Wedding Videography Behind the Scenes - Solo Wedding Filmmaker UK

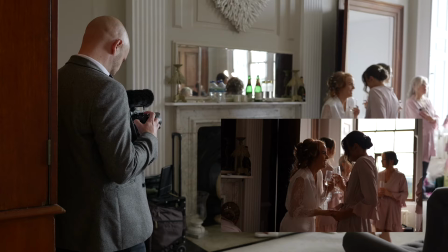[4:19]
Still at it. Here's a good example of how I consider the light when I'm getting my shots.
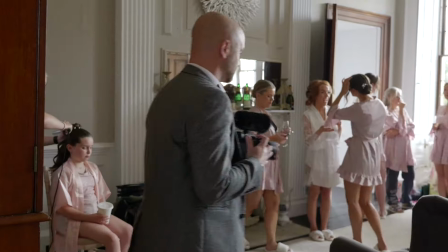[4:26]
I'm loving this moment between Hannah and a bridesmaid, but I just didn't like how the light looked shooting into that window.
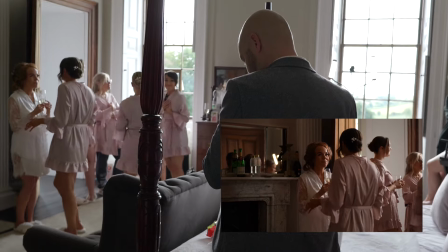[4:31]
So I've shifted over to the side, and then this shot is so much better of that same moment.
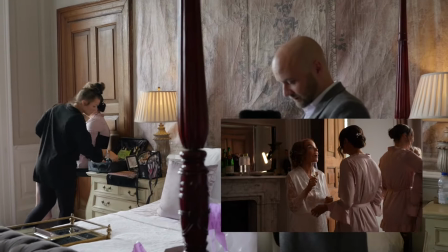[4:36]
And that's something I'm always considering. Am I getting the best shot possible? And if not, I make sure I move, change my position so I can get the best shot.
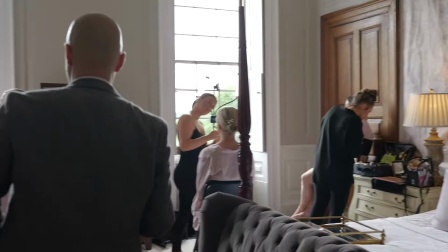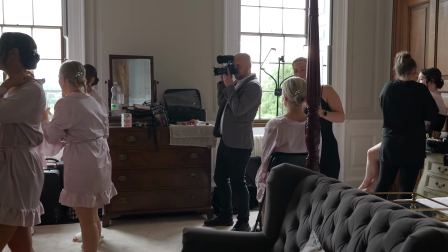[4:50]
Where the bridesmaids are stood right now is absolutely perfect, the way the light is hitting them.
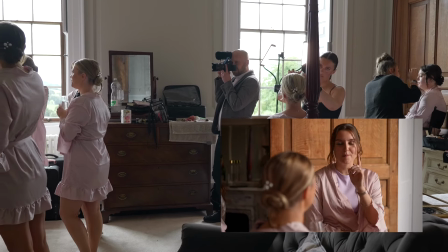[4:54]
So I'm making the most of it and getting as many shots as I possibly can now, getting lots of variety.
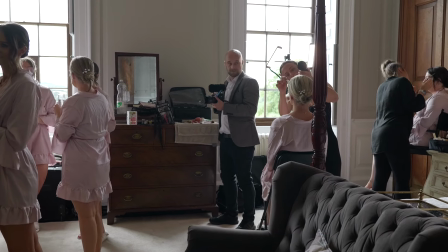[5:01]
you can never guarantee in the morning where people are going to be stood and how the light's going to fall.
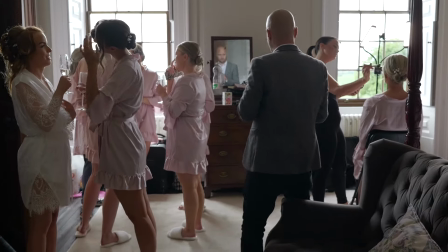[5:04]
So any chance that you get with some fantastic light and some wonderful moments, that's when I really need to get my head down and get as many shots as physically possible.
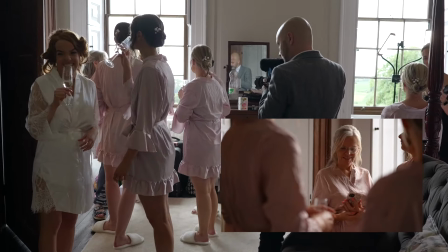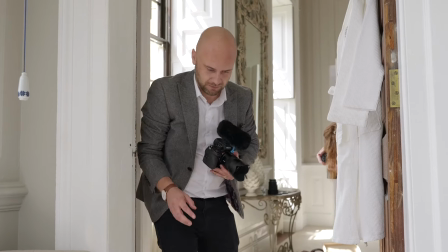[5:19]
I've moved on to getting some detail shots now. I don't go crazy with detail shots, so I don't take much time.
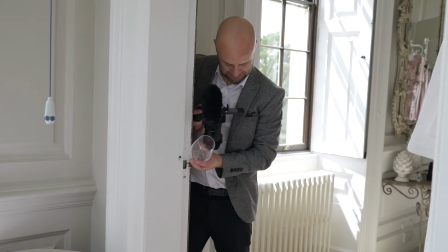[5:25]
I'd much rather be spending my time getting shots of people interacting. But I've just found a nice spot of light here, so I'll put the shoes in it.
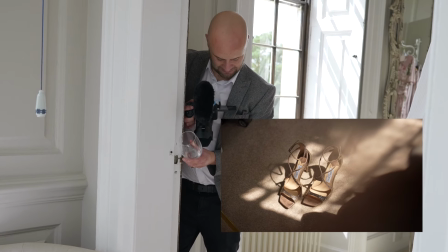[5:32]
And there's a corner of the chair which is getting in the way a little bit. I don't like the way it looks, so I'm using a glass just to kind of block that out.